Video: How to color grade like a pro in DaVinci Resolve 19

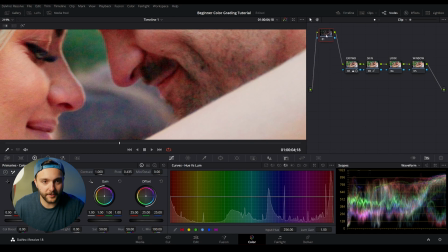12:15 So with this node, I'm going to import it at the very first. If you come over to this page, we can come to temporal noise.
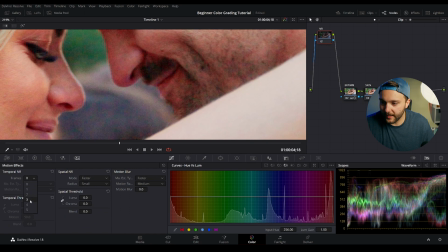12:21 This is usually how I get rid of it. But if I hit three over here and then drag our temporal threshold to the right, you see that starts getting rid of it a little bit. But you have to be really careful because this can lower the sharpness of your image. I think that's a good spot.
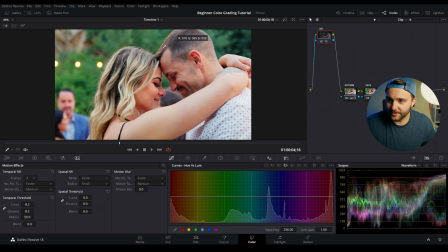12:35 Bring my image back to fit. And I can already tell that our image is starting to look a little bit better with that noise reduction added. So now that we've done the initial exposure, white balance, and color correction, we can now actually start color grading our image and creating a look based off of that correction.
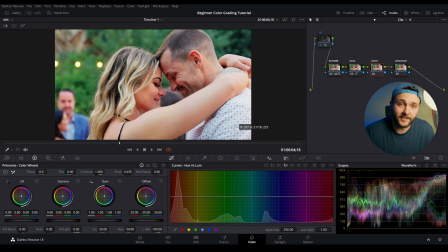12:52 I like to pull up my primaries. The way I like to start is to add a little bit of blue into the blacks. Now, if you looked at the primary wheels here, you can see that they have these little dots and you could actually move them around. And this is going to really play around with our image. You can see we're kind of like in a rave, but within our lift, I'm going to take this and drag it towards the blue just a little bit.
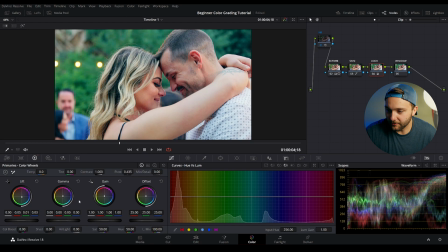13:12 I get it to a point where the shadows look a little more blue than normal. Now that looks great but you can see our skin tone is kind of gone. So I'm going to come to our gamma and I'm going to pull it in the opposite direction towards yellow and I'm hopefully looking at their skin tone trying to bring it back. It looks like I didn't do anything but if I hit ctrl d disable that node and re-enable the node you can see that
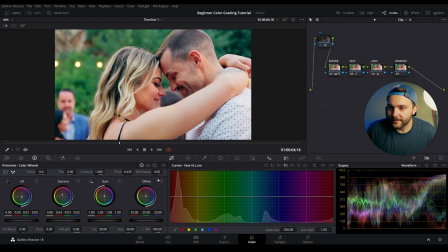13:31 our blacks are starting to look a little bit blue and really all that does is kind of add a little bit more of a filmic type of look to the image, I'm going to add a vignette to this image just to make them pop a little bit more from the background. So in order to do that within our window page, I'm going to come over to this little icon right here.
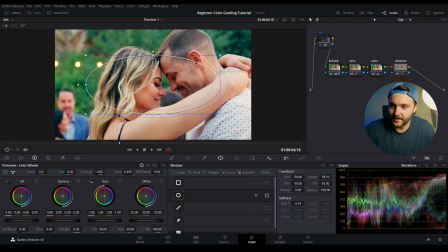13:48 If I select the circle, you can see that we can adjust this, move it around and do a bunch of fun stuff with it.
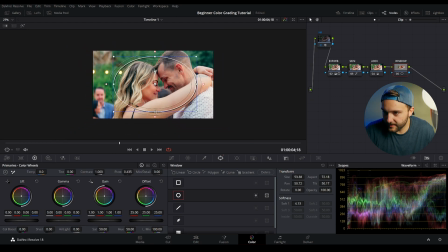13:54 If I scroll out, I can kind of adjust this to get to a good part of our image. I think like right there ish. I kind of want them to to be the center. I may even rotate this just a little bit. Now, in order to make an ellipsis, we come over to our curves.
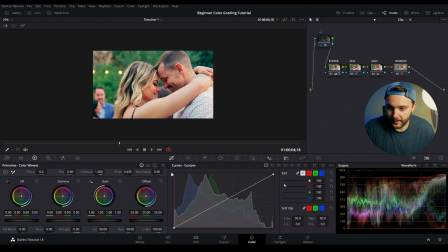14:09 And if we come back to our custom curves right here, we wanna come up to this top right where you see these three dots. We're gonna pull that down and hit editable splines. Once we've done that, we can hit this top right-hand spot and you'll see they'll pull up this little knob. And if we click on that, we can drag up and down this image. And you can see it's kind of affecting the image in a really weird way.
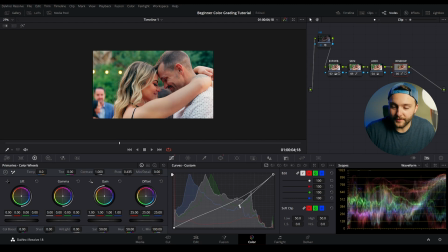14:28 That's because our ellipsis that we've created is only being affected in the center. but I'm going to drag this down a little bit just to get started and then I'm going to come back to our windows page here and I'm going to invert it with this icon and if I hit that that
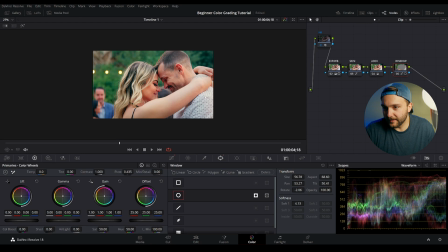14:41 inverts our image you can tell that it's already starting to pop a little bit they're popping a lot but you can tell there's a pretty harsh transition between the
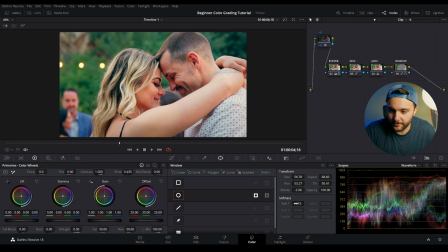14:49 ellipsis and where it's dark and everything so we're going to increase the softness right here so if we come to softness on the page and increase that you can see that it slowly starts to get softer I'm going to adjust it to how I like it I think about right there is great now since you've watched to the end of the video we have done color correction we've done color grading but I told you that there was one bonus step if you watched all the way through it's LUTs and you're using them wrong or at least the fair amount of beginners that I see try to use LUTs they tend to use them the wrong way so I'm going to teach you one way that I like to use LUTs
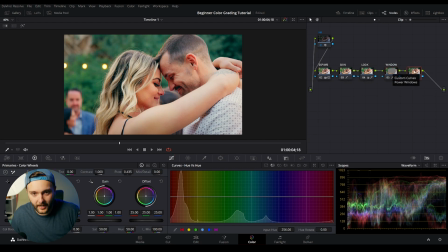15:22 one thing I'm going to do is I'm going to come to my window and I'm going to add a node right after it but if we come to our LUTs gallery on the top left 10 corner.
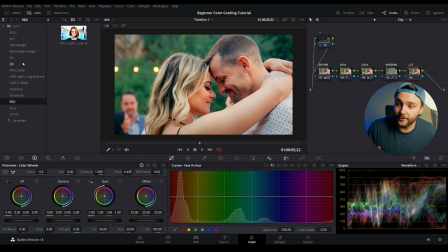15:29 You guys remember this from earlier? But within these LUTs, you can use them to create a sort of creative look, or at least how I've used them to do that. So I like to come to the film looks. I think there's a lot of cool ones here. Again, this is only available in the full version.
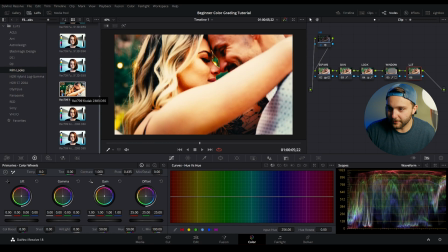15:41 Today, we're going to use this Kodak Rec. 709 Kodak 2383 D55.
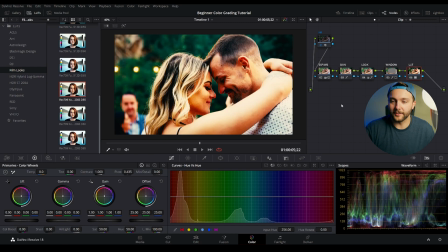15:46 And if you right click on it, you can go apply to current node. Now you can see that that absolutely destroys our image. That looks awful. I would never give this to a client. There is a way to adjust the intensity of that LUT.
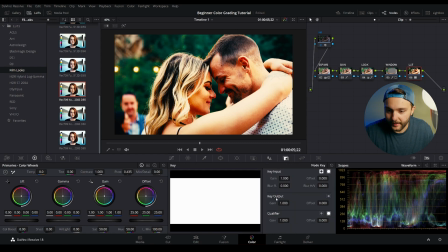15:59 So if we come to this key tab right here and do our key output gain and
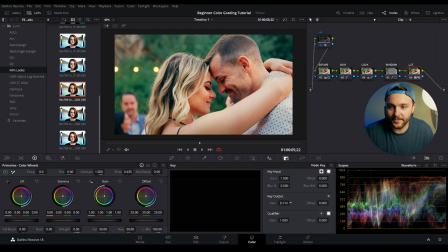16:04 if we drag this to left you can see that this changes the intensity of our LUT. I can see it's really starting to affect the blacks and the skin tones in the image. With my LUTs I like them to be super subtle. It shouldn't add that much to the image. That's what color correction and color grading is for.